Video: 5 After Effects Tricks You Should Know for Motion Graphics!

I've been using After Effects for nearly 15 years, and here are 5 simple editing tricks that I wish I would have known when I first started. Each of these editing concepts can be used to enhance any After Effects project you're working on, so let's jump in.
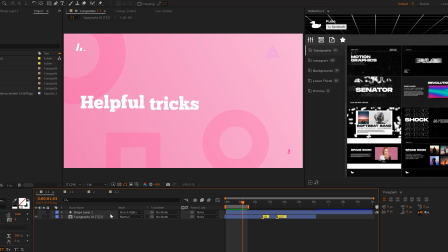(0:11)
If you're looking to enhance your work very fast, one thing that you should be doing to your work is adding a quick opening matte transition.
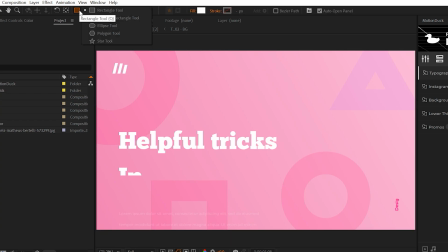(0:18)
Several ways to do this, but it's so easy to do. So for example, we can come here, grab the rectangle tool, and just draw a rectangle to fill out an entire scene.
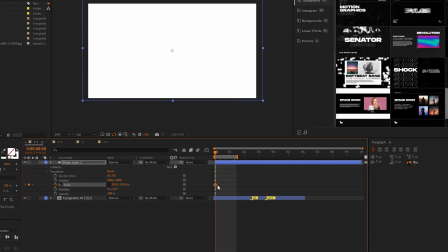(0:25)
And we can animate this very easily by, say, animating the scale, breaking the chain, moving the keyframe forward, and setting the Y scale to 0%.
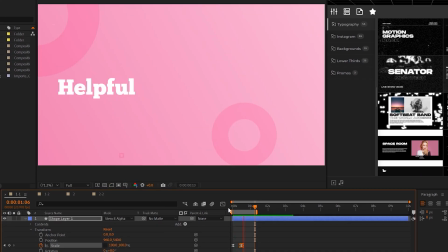(0:33)
And then all we need to do is set the blend mode to stencil alpha. And within about 15 seconds, you'll have this nice opening transition for your entire scene.
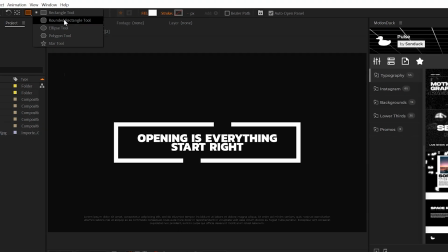(0:42)
We can also build multiple layers to this. So for example, this time around, I can grab, say, the lips tool, and I can fill up my entire composition.
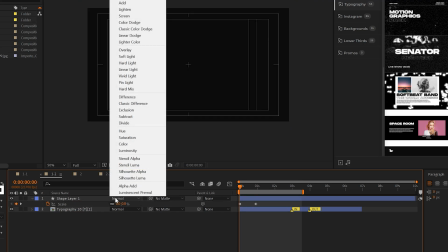(0:48)
You know, I'll animate the scale from 0 to 100%. And instead of using stencil alpha, you can actually set the track mat of your work to that shape layer.
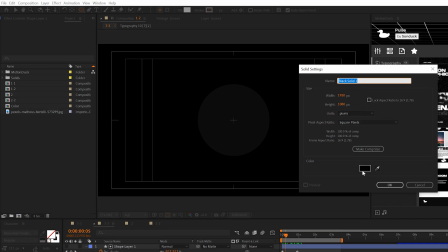(0:57)
And then we can quickly go to layer new solid, set their color to any color we want, put underneath everything.
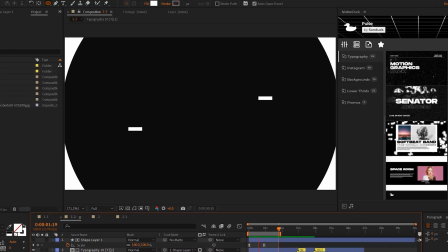(1:03)
So now we have this nice multi-layered transition.
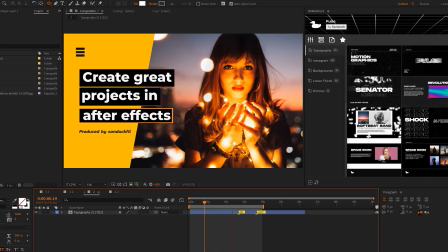(1:05)
This next technique is something I've been using for a very long time, and that's being able to add multiple colors to any animated graphic or property that you have fairly quick.
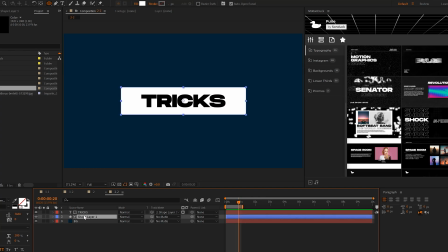(1:13)
So how this works is simple. I have this animated graphic here. I'm gonna take the shape layer and the title. I'm gonna go to layer pre-compose.
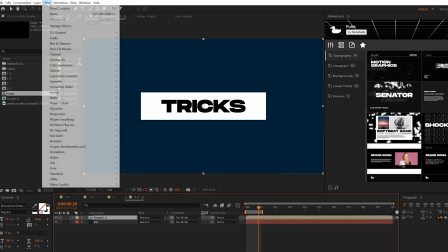(1:19)
I'll call it graphic one. Then I'll go to effect, generate, and I'll grab fill.
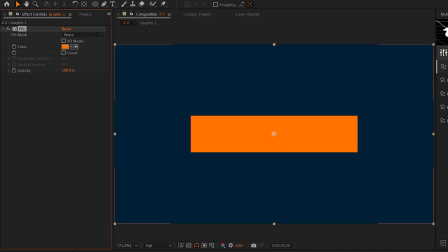(1:24)
I'll set this color to any color that I want. Then I'll take the graphic and I'll go to edit, duplicate.
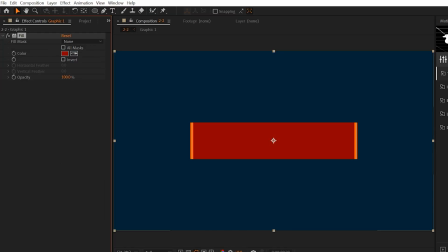(1:30)
I'll offset it in my timeline by a few frames, change the color, and then I can duplicate this one more time, offset by a few frames, and delete the fill effect.
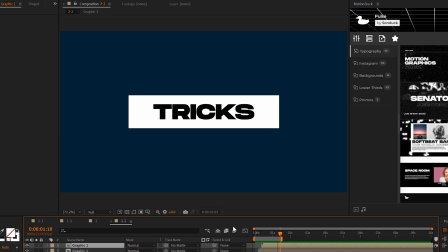(1:38)
And this gives you that multicolored animation, and it's so easy to do.
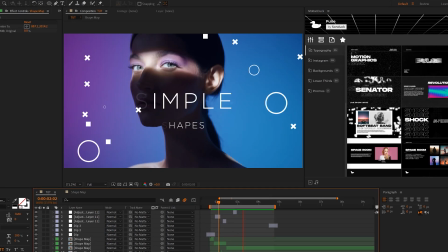(1:41)
One quick way that you can add extra detail to your work is by applying a shape map, which takes no time at all to create.
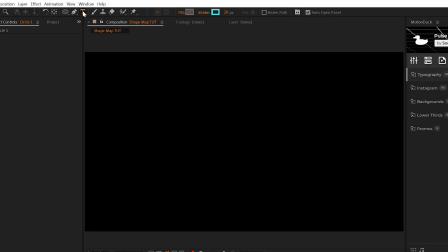(1:47)
So how this works is you can grab any shape, or you can grab the text tool and type out any symbol you want.
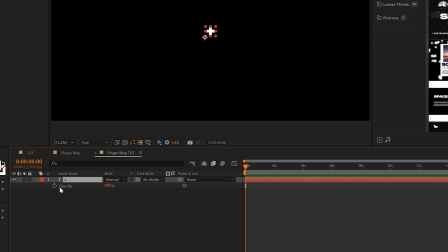(1:52)
I'll just type in the plus symbol. And all I need to do is hit T on my keyboard for opacity, add a keyframe and move it forward by one frame, set the opacity to 0%, and then move forward by 4 frames exactly and just add a keyframe.
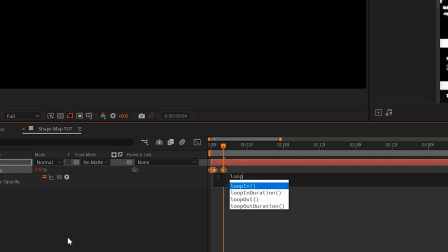(2:02)
Then I'm gonna alt the stopwatch and do a quick loop out expression with a capital O, open, close, parenthesis.
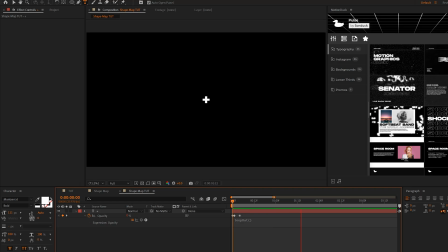(2:08)
This way, this will be constantly flickering throughout our entire composition. Now what I can do is take the layer, duplicate it, and simply move it randomly around our composition and create a handful of duplicates.
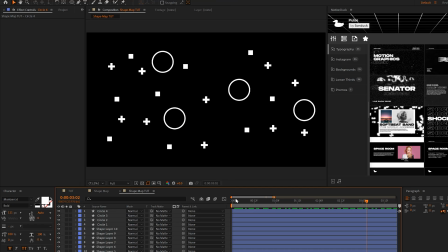(2:19)
And you can copy this technique to add other objects as well and mix everything together. And then just offset these layers in your timeline just by a few frames so the flickering will not happen all at the same exact moment.
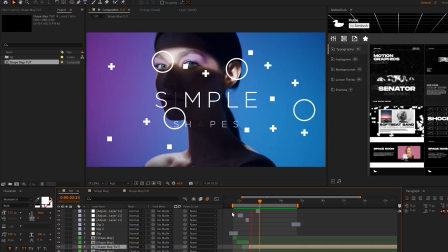(2:30)
And then you go to your main project, apply that shape map onto your work. And now you have an interesting way to apply a little bit of exciting graphics to your work.
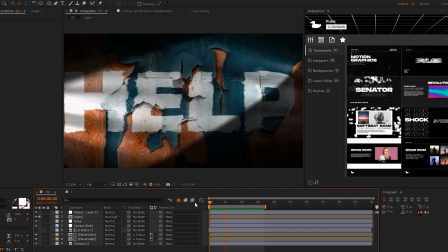(2:37)
So here's a technique that I usually overlook that I need to start paying more attention to,
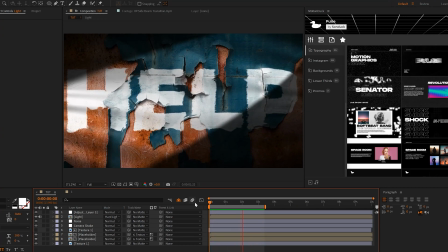(2:41)
which is the blending and the shading of your scene by using lighting effects to highlight what's important for your viewers to see.
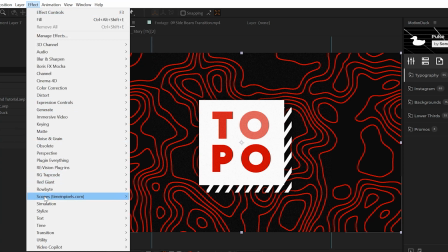(2:47)
So for example, I can quickly create an adjustment layer and then apply a very basic CC vignette effect from the stylize menu.
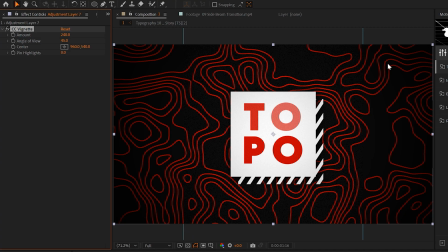(2:54)
And this will help darken the edges in my scene so I can focus in on the center of my scene. However, I'm gonna get a little bit more advanced than the CC vignette effect.
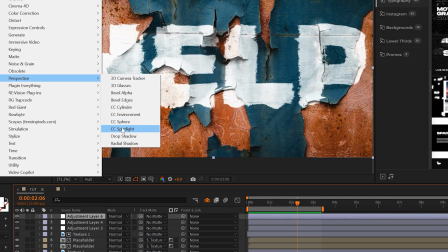(3:02)
So with an adjustment layer selected, I'm gonna go to perspective and add a CC spotlight effect, which has this very nice narrow beam of light and some anchor points. So here's an anchor point in the center, and I can use these anchor points to reposition the beam of light.
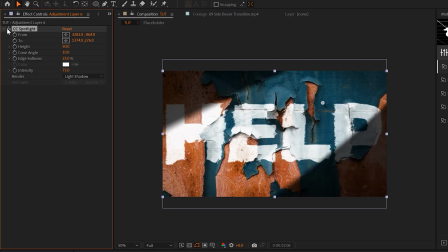(3:15)
And this one effect brings a whole new perspective to the scene and makes it a little bit more dramatic. However,
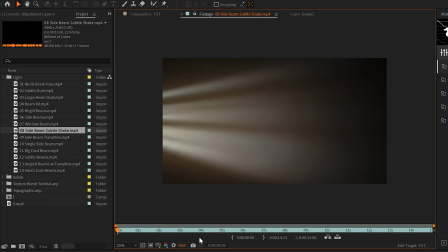(3:20)
one of my free kits that I've been using for years is this Volumtric light and dust pack, which has just all these nice beams of light that I'll link in the description so you can have them as well.
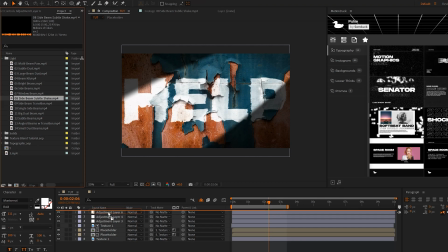(3:29)
And these are absolutely amazing. So how this works, I can drag one of these on top of my scene and set the blend mode to, say, hard light.
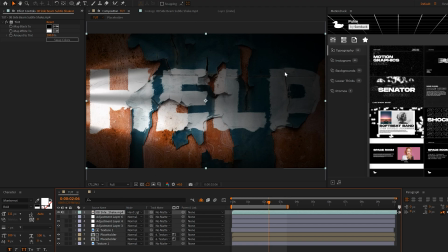(3:36)
And this gives me a whole different look as well. And if I want to take this effect and put it on the other side as well, I can duplicate it, go to layer, transform, flip, horizontal.
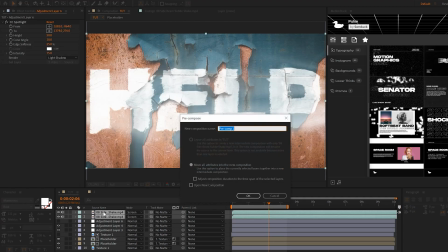(3:44)
I'll set their blend modes to screen. Then I'll pre-compose them, we'll call it light, and then set the blend mode to hard light.
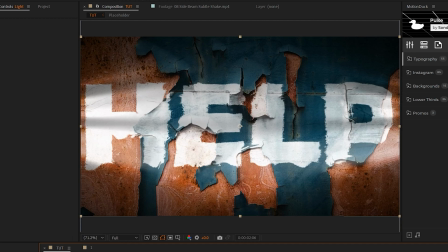(3:52)
So this way you can mix multiple lighting layers together and it can make a massive difference in your scene.
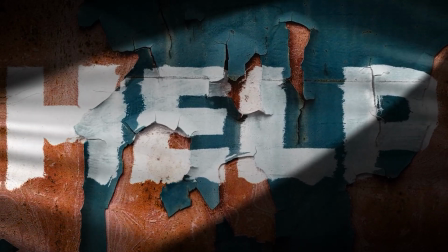(3:57)
So there's a few ways that you can boost the contrast of your scene while maintaining what's important for your viewers to see.
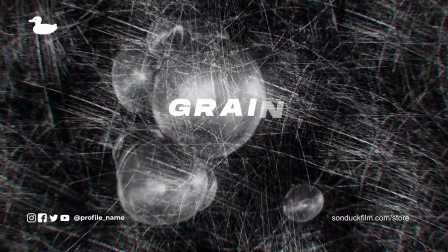(4:03)
Creating motion graphics can be a lot of fun, but perhaps you don't always have the time.
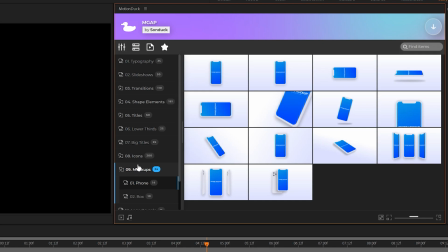(4:07)
To give you a head start, we have a full 750 plus motion graphics pack for After Effects and Premiere Pro.
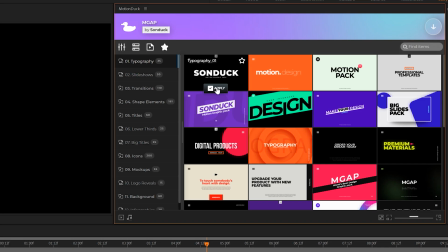(4:12)
You can browse templates using our extension panel and apply them with a single click. Then you can change the parameters and you're done.
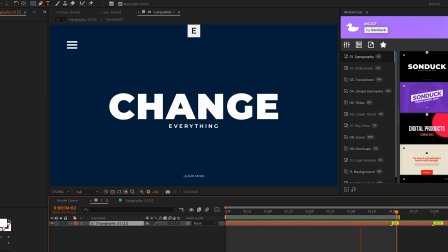(4:18)
You can also get your hands on our free duck pack with the links in the description below.
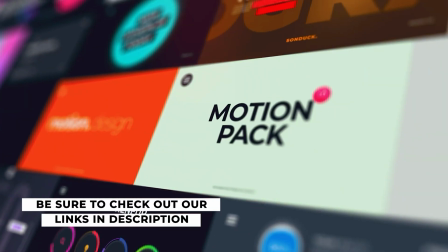(4:21)
Our templates are our equivalent of a Patreon, so if you pick up anything, you will be supporting this channel, so thank you very much.
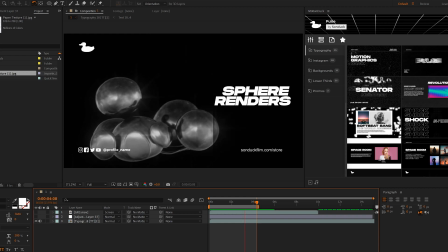(4:27)
The last trick that we're going to talk about is adding grit to your scene, giving it character.
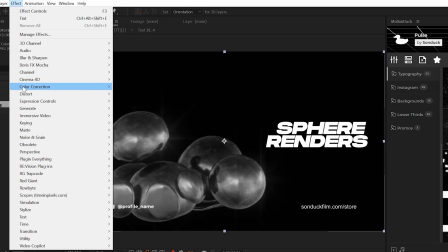(4:32)
There's a couple of ways to do this. So for example, I can just create an adjustment layer, go to effect, noise and gradient, and add just a noise effect real fast and increase the noise amount.
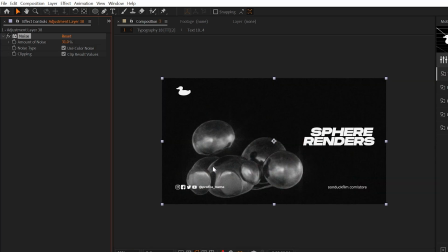(4:41)
And if I zoom in here, you can't really see it probably, but there's some noise in this and you might not like that, but it adds a little bit of grit to your scene,
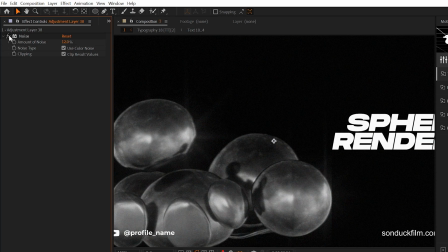(4:49)
and it will take away the imperfections, which to me is the goal.
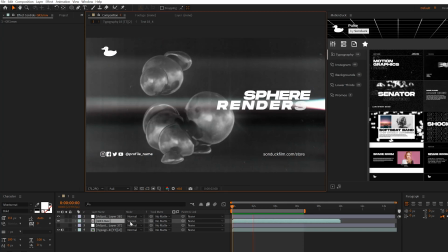(4:52)
But if you get your hands on some texture maps, which I'll link in the description as well, and you set that layer to screen, you're gonna have a much different dynamic for your scene,
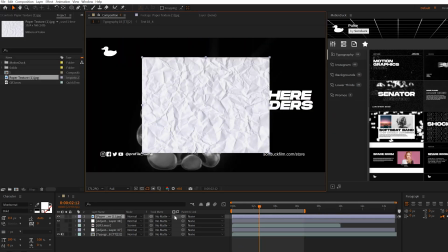(5:00)
which is great for adding grit like this. If you wanna keep it a little bit more simple, you can use like a single texture like this, and you know, if it's white, you set the blend mode to multiply.
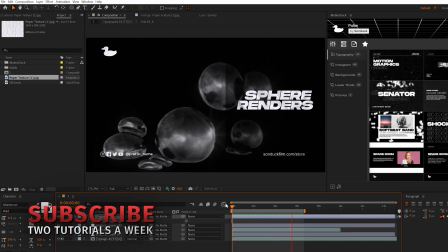(5:09)
And these are just a few ways that you can add texture, grit, and grain to your work just to make it a little bit more interesting.